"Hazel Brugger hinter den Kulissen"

Das hat uns leider ein bisschen erschwert, den Einsatz vom Haze.
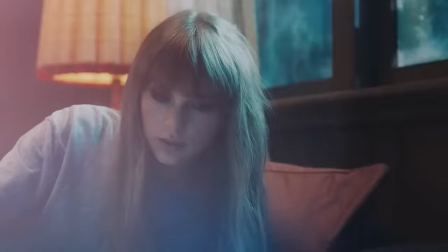Das lieben natürlich alle Oberbeleuchter der Welt und alle Kameraleute der Welt lieben den Einsatz von Haze und auch alle Regisseure,
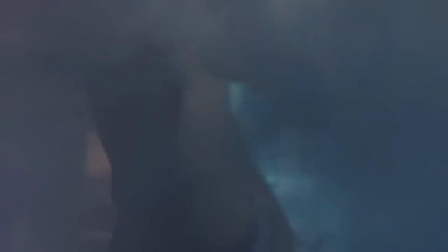der macht eigentlich das ganze Bild so ein bisschen stofflich. Im Theaterhaus musste die Lüftungsanlage permanent eingeschaltet bleiben, auch während der Vorstellung.
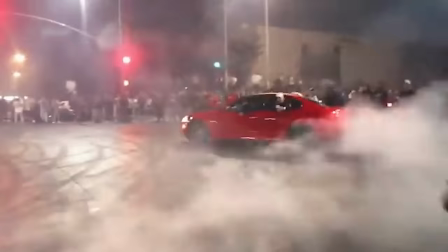Das heißt, das hat zu Luftverwirbelung geführt und dadurch wurde der Haze auch verwirbelt.
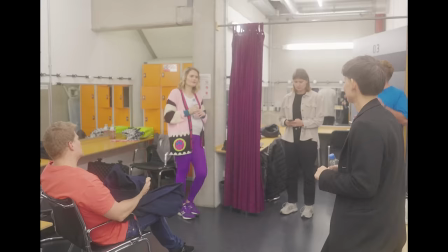Ich fand es jetzt nicht so tragisch.
Wie hast du dich gefühlt? Gut, aber ich fand,
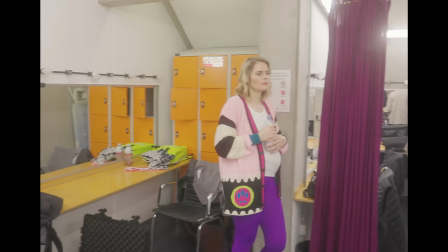dass die Stimmung, also die waren irgendwie jetzt nicht so, also es ist nicht schlimm, aber ich dachte,
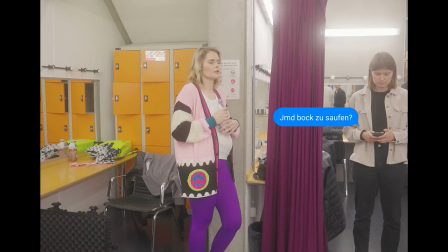die gehen noch ein bisschen mehr ab, aber es wird eh jeden Abend anders, ja, es passt schon.
Ich glaube, die Herausforderung bei jedem Dreh ist, dass man ein Ziel hat, man möchte es anstreben und es geht eigentlich nur permanent Sachen schief.
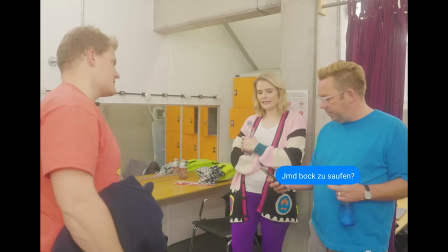Und man reagiert einfach die ganze Zeit darauf, wie man das Beste mit den Gegebenheiten rausholen kann.
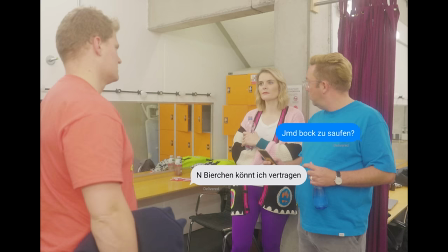Der Ton war auch zum Teil scheiße. Also es hat wieder Feedback. Das war nicht gut. Da muss ich auf jeden Fall einfach nochmal einen Soundtrack machen.
Das Theater aus Stuttgart war ein sehr guter Raum, akustisch eigentlich ziemlich gut. Bei der Auswahl der Tonanlage war ich nicht erfreut, ehrlich gesagt, weil die Problematik entstanden ist, dass die Anlage, also die Lautsprecher, die das Publikum beschallen, zu nah an der Schallquelle, in diesem Fall Hazel,
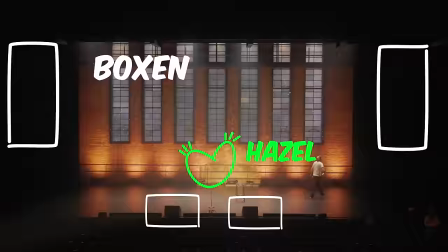war und die Gefahr für ein Feedback viel zu hoch war, gerade für so eine Situation, wo es nicht passieren darf.
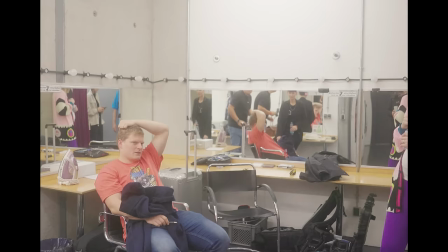Also es sind sehr, sehr viele Sachen, wo ich mir überhaupt keine Gedanken mache. Wir müssen einfach schauen, dass wir zwei, drei kleinen, aber wir haben morgen noch den ganzen Tag.
Mein Name ist Martin Christ und ich bin Kameramann. Das erste Mal mit Hazel und Thomas, das erste Mal habe ich mit Hazel zusammengearbeitet, das war ein Pilot für den WDR, den wir gedreht haben. Ich weiß nicht, wie war das hässlichste oder kleinste Dorf Deutschlands oder irgendwie sowas war das.
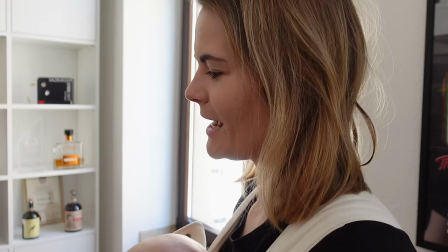Gerade wird das Interview-Setup aufgebaut von einem arzlichen Star-Kamera-Mann. Einerseits ist es immer ein Kompliment, wenn er mit uns arbeitet. Andererseits beschämt es uns auch total, weil wir immer denken, wir haben es nicht verdient. Wenn es richtig gut aussehen muss auf unserem YouTube-Kanal, dann holen wir die dazu.
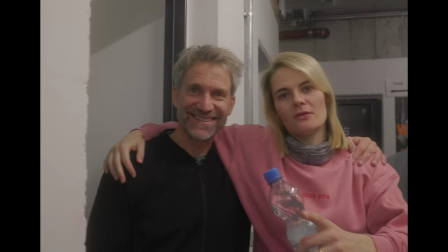Also immer, wenn wir Interview-Situationen drehen oder auch Werbungen oder sowas. Wenn es geil aussieht, dann ist es eher gut. Wenn es nicht so gut aussieht, haben die anderen nicht zu performen. Und Hazel war nicht anders als sonst, sagen wir so. Also Thomas, glaube ich, schon ein bisschen angespannter. Aber wir haben im Vorfeld eben auch viel gesprochen.
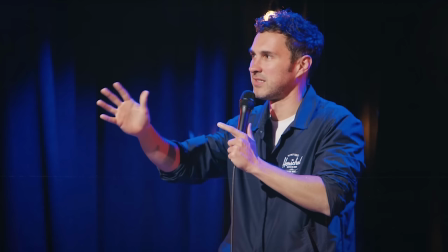Auch wenn es sehr kurzfristig war, hatte er mir schon ein paar Links geschickt von anderen Aufzeichnungen, was ihm da gefallen hat, was ihm nicht gefallen hat und so.
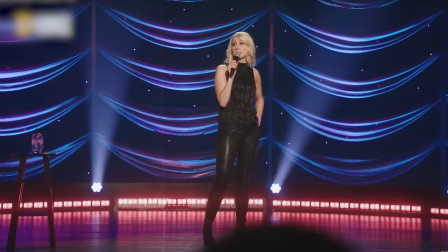Sodass wir, glaube ich, schon das gleiche Bild grob im Kopf hatten. Ich glaube, am Abend vorher oder so, relativ kurz vorher, habe ich noch Martin einen Clip geschickt von, ich glaube, dem Film Crazy Heart.
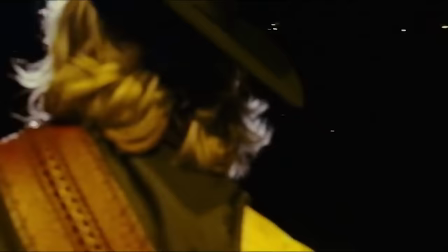Weil ich da mal gesehen hatte, wie von hinten auf der Bühne was gefilmt wurde, wie eine Person am Mikrofon ist.
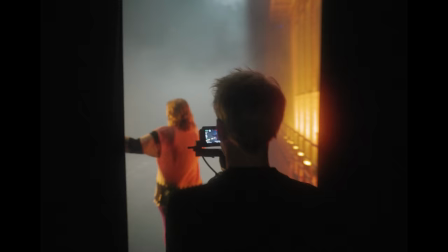Und das wollte ich immer schon mal so einfangen.
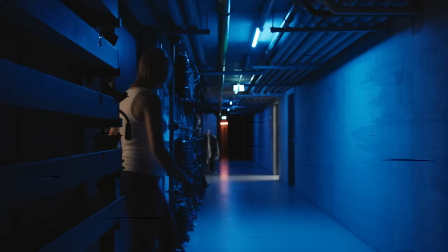Und jetzt ist es halt wirklich cool, weil man im ganzen Intro Hazels Gesicht noch nicht sieht.
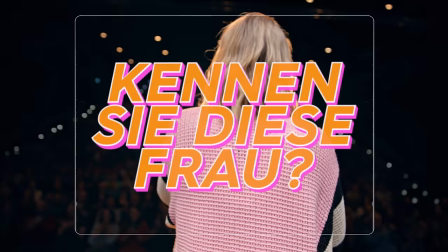Und dann geht sie auf die Bühne und dann kommt der Schriftzug und dann sieht man ihr Gesicht. Und es passt halt auch zu diesem Kennen Sie diese Frau.
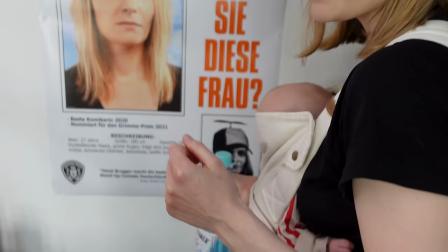Das ist das Plakat von meinem neuen Programm, dem ich ab September auf Tour bin, falls ihr eure Karten noch nicht habt.
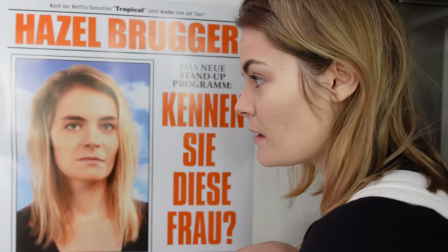Das ist mal eine Idee. Wie viel von dem Programm steht schon?
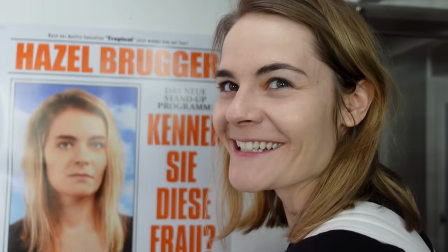Wir sprechen uns in zwei Wochen wieder nach dem ersten Auftritt. Wenige Wochen vor er.
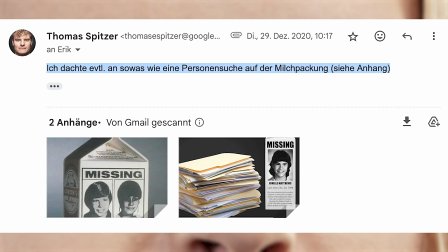Lieber Erik, ich habe dir das Foto geschickt. Es soll die Grundlage sein für ein Plakat. Ich dachte an sowas wie die Personensuche auf der Milchpackung.
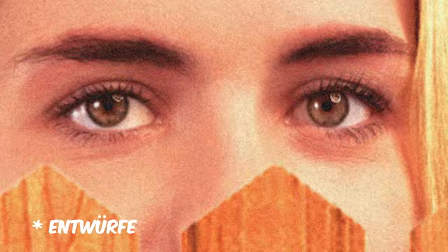Siehe Anhang. Hey Thomas, die Anhänge kann ich nicht öffnen. Meinst du sowas? Habe ich auch schon dran gedacht.
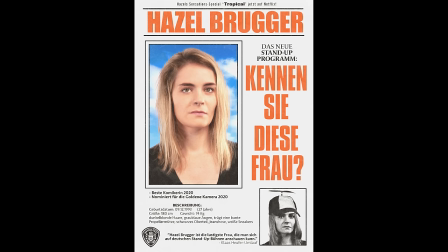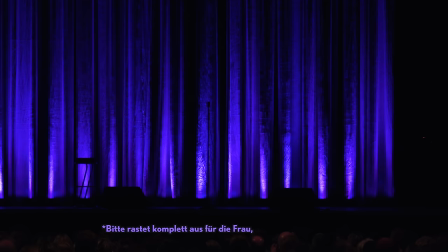Neun Monate später.